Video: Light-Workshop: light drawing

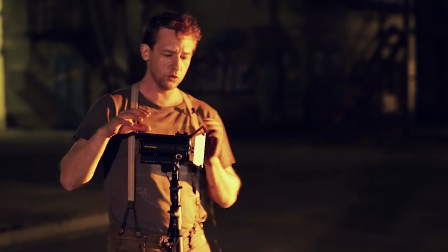and we will use another Dedolight.
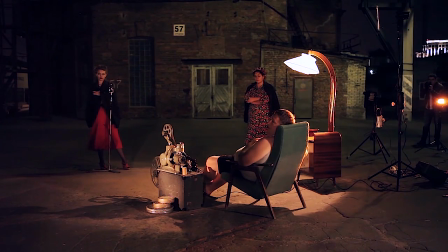We had to use the barn doors because otherwise part of the armchair would be very brightly lit.
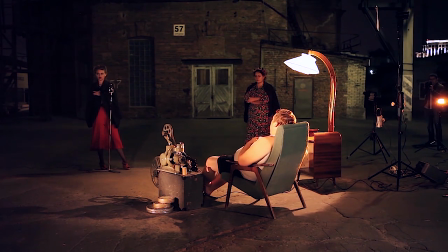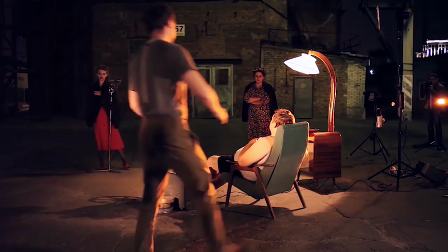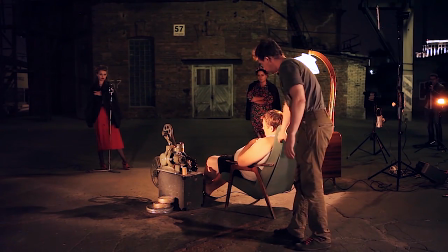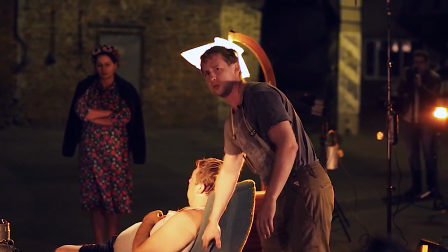Thus dominating the picture.
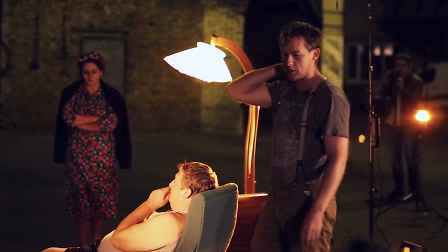It may seem to be of secondary importance, but in our case, it might ruin the whole thing.
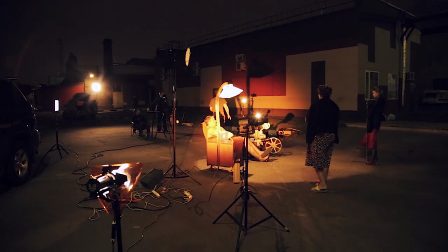So, to get rid of the unwanted effect, we have to narrow the light beam using the barn doors.
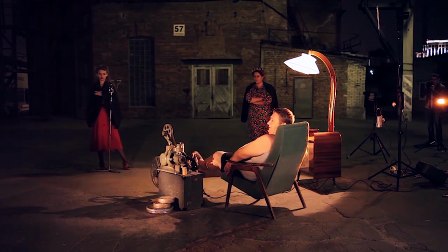For now, the scene is illuminated from the front, and we need to organize the area to try to make it sort of three-dimensional.
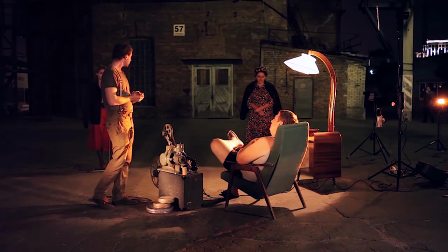To this end, we are heading to the far wall, which is our background, to switch on another light source to illuminate the wall.
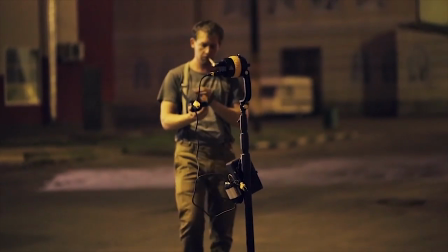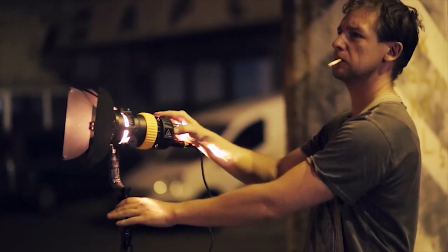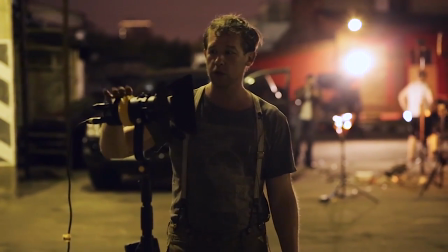We are going to use another Dedolight to achieve this.
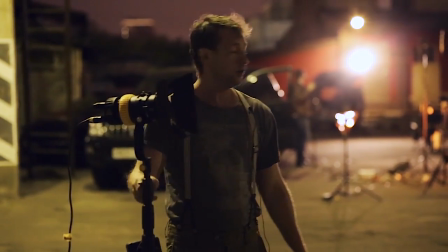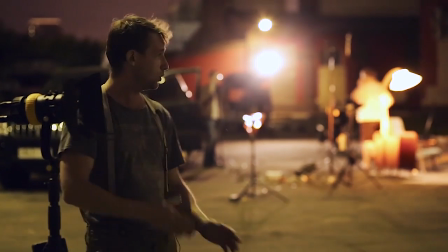The major reason for using the LED light source here is that it is portable,
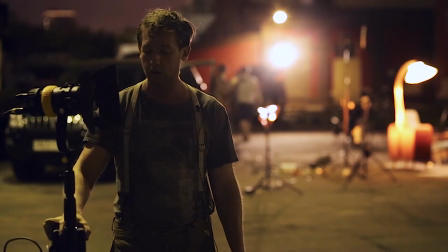energy efficient, and runs on a battery, which is very convenient.
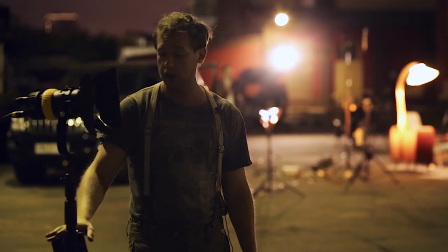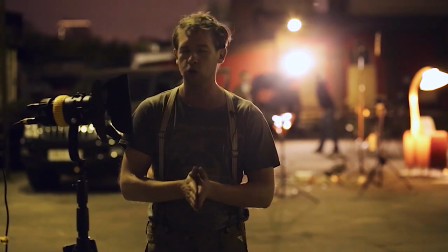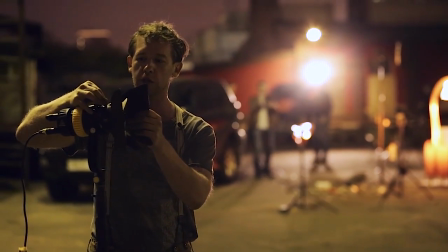Previously, we used this light source without any filters, and as a result, the light spot was too bright.
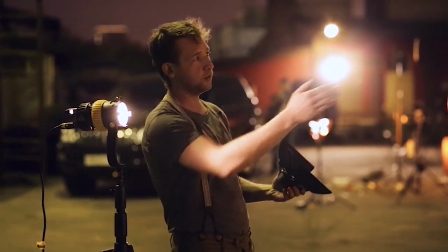which was a major distraction for the viewer as it kept grabbing attention.
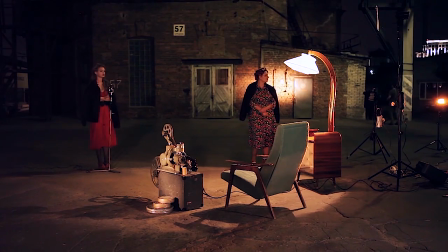И слишком яркое пятно. А соответственно, мы получали для композиции кадра и для сюжета, с моей точки зрения, лишний акцент. Глаз зрителя перекатывался все время на это яркое пятно, что, как мне кажется, излишне.
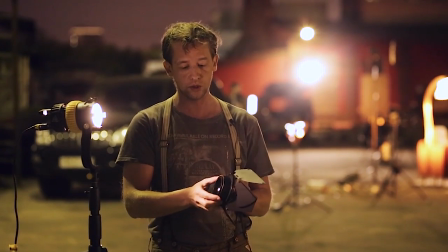Here we are going to use the filter with the dispersing lens to make the light beam broader and more evenly spread.
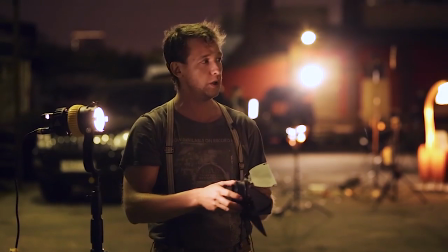Задать гораздо более широкий и более равномерный луч света.
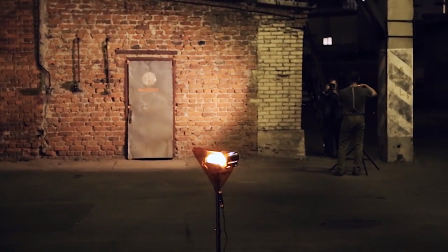Таким вот образом.
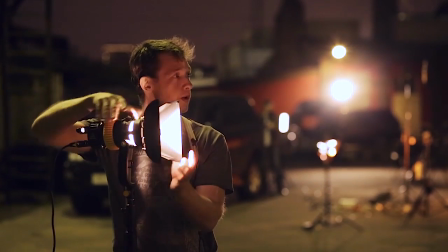Соответственно, мы получили... In effect, we were able to illuminate the background evenly, thus creating a three-dimensional effect.
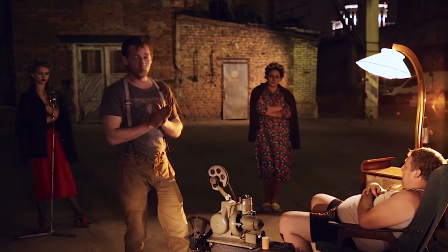And now it's time to get to the most interesting and tricky part.
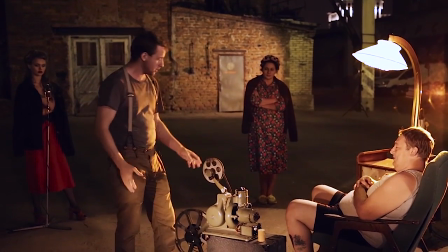Since the projector is totally dysfunctional, having been obsolete technology for years,
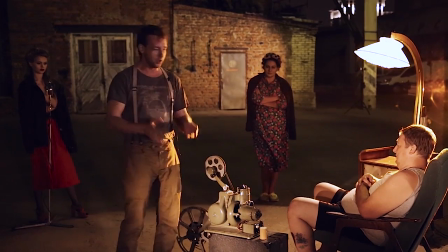we will have to imitate the beam and the video.
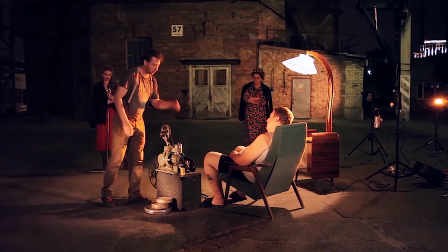To this end, we will place a device imitating the beam behind the projector.